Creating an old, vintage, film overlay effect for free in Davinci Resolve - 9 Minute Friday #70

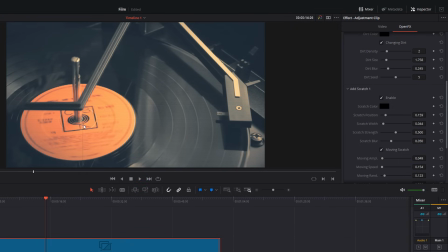That's our scratch. We can disable it if we don't want it, and then we can also mess with the color, the positioning, the width, and we can even add additional scratches if we want to. So again, feel free to experiment with them as you wish. I'm just gonna leave the one default as it is for now.
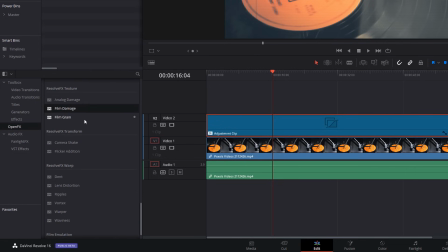So this is starting to look a little bit more like it. What we're gonna do next, scroll down even further until you see camera shake and apply that onto your adjustment clip.
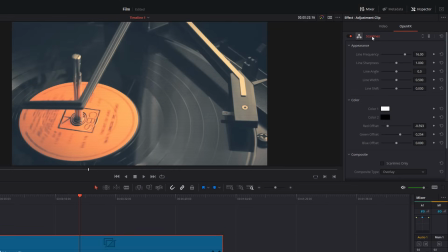So again, open effects, we'll close the scan lines, we'll go to camera shake. What I like to do for this one, come down to the shake quality and change it from cine to square wave. Then put the randomness scale right up to the top.
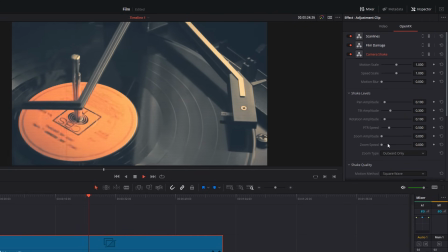And if we hit play, it's gonna be really jittery, jumping around all over the place like so. It's going too quick for us. So at the very top here, you've got motion scale and speed scale. So motion is how much it's going to move, and speed is the speed that it's going to move.
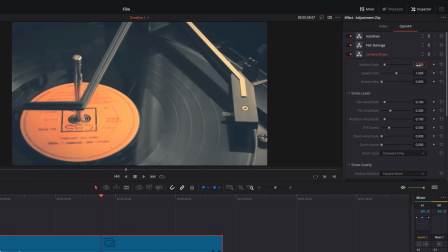So I'm just going to change that to 0.2, and then the speed scale also to 0.2. But again, feel free to experiment with these. Get something that works for you. I just like those little bumpy movements every now and again, like that.
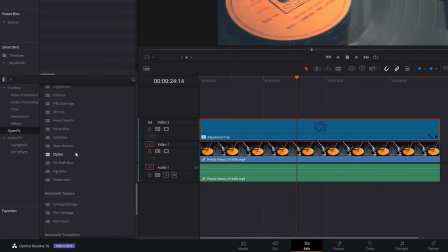Now the very last one to apply, we need to scroll back up, and we're going to apply stop motion. But we're not going to apply this to our adjustment clip. We're going to apply this to our actual footage.
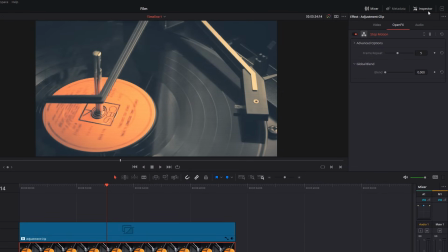We're going to give our footage a click. Same thing, inspector, open effect, and then you've got this frame repeat. So I'm just going to set this to 10 so you can see what it's doing. And it's going to repeat every 10 frames, which is going to give us this really jittery stop motion look.
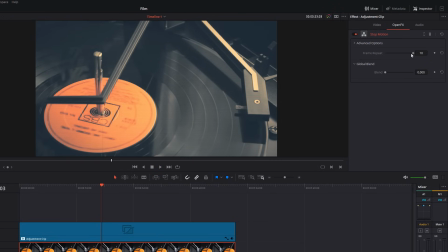Now, we don't want it to be quite that jittery, but I'm going to set it to be about 3. And then it's just going to repeat every 3 frames, which gives it a much less smooth, jittery sort of look, which makes it look more like film. So we're nearly there.
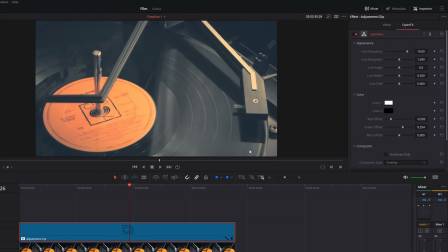The last thing to do is just to change our aspect ratio to add our borders on the left and right hand side. Now there's loads of ways that you can do this with overlays and that sort of thing, but I've got a nice easy way which seems to work well for me. Go back to your adjustment clip again. This time in the inspector, shoot over to the video tab.
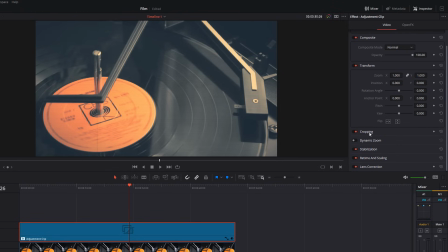Scroll down until you see the cropping area and expand that. And then what we're gonna do is just reduce this softness until we get a decent border at the top and bottom. So about minus 40 seems to work well. And then we're gonna adjust the crop left and crop right.
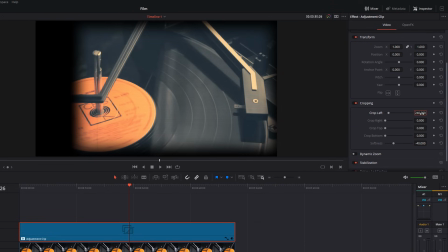So we're gonna crop in. I'm gonna go with about 240. And we're gonna 240 on the right as well. And now we've got this nice looking frame with our black edges on the left and right side.
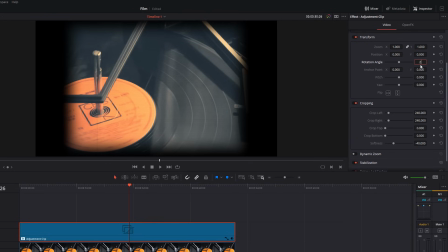If you want to, I quite like to add a little bit of angle. Let's go with 1 degree of angle as well.
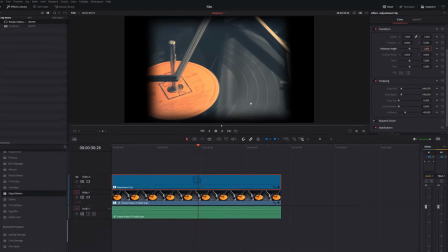It just makes it look that little bit jankier. And there we go.
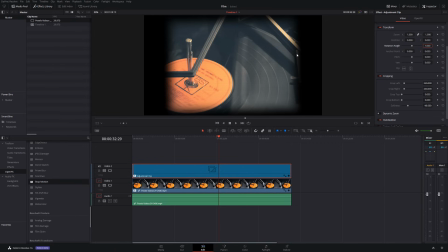Now, if your frame doesn't quite fit your footage, you need to make any changes, you can do. Just click on your footage in the video tab, transform. You can do all your usual adjustments like zooms, positions, angles, do whatever you want to do to make your footage fit. Now, of course, you may want to save this to use it as a later date. So give your adjustment clip a click. Once again, inspector, this time video. At the top, you've got effect and name. I'm going to call this old film look. I've got a power bin set up.
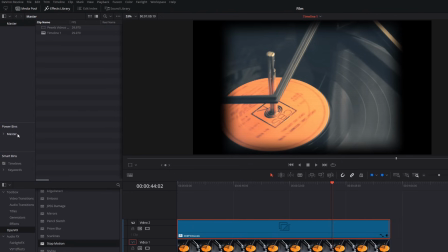Again, if you don't know about power bins, check the description. There's a link in there to one of my previous videos. We're going to grab our old film look, put that into our power bin, and there it is.
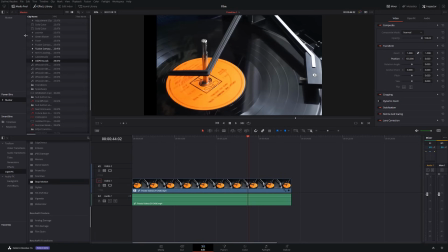And now whenever we want to apply this visual effect, we can do, we can just open our power bin from any other project, drag it onto our timeline,
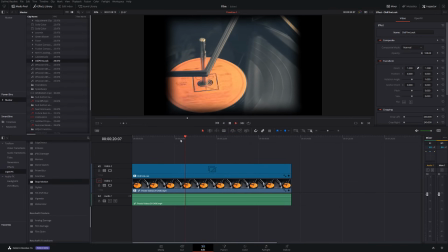hit play, and there we go. Easy peasy, job done. Now, of course, nothing I've done is set in stone. Experiment with all of the different options, settings, and effects to get a look which is right for you. And that's it for this video. I hope you enjoyed it. If you did, thumbs up, comment or feedback down below. And if you're new here, you enjoyed this video, don't forget to hit that subscribe button. Also, I've changed my setup again. Let me know down in the comments what you think of it.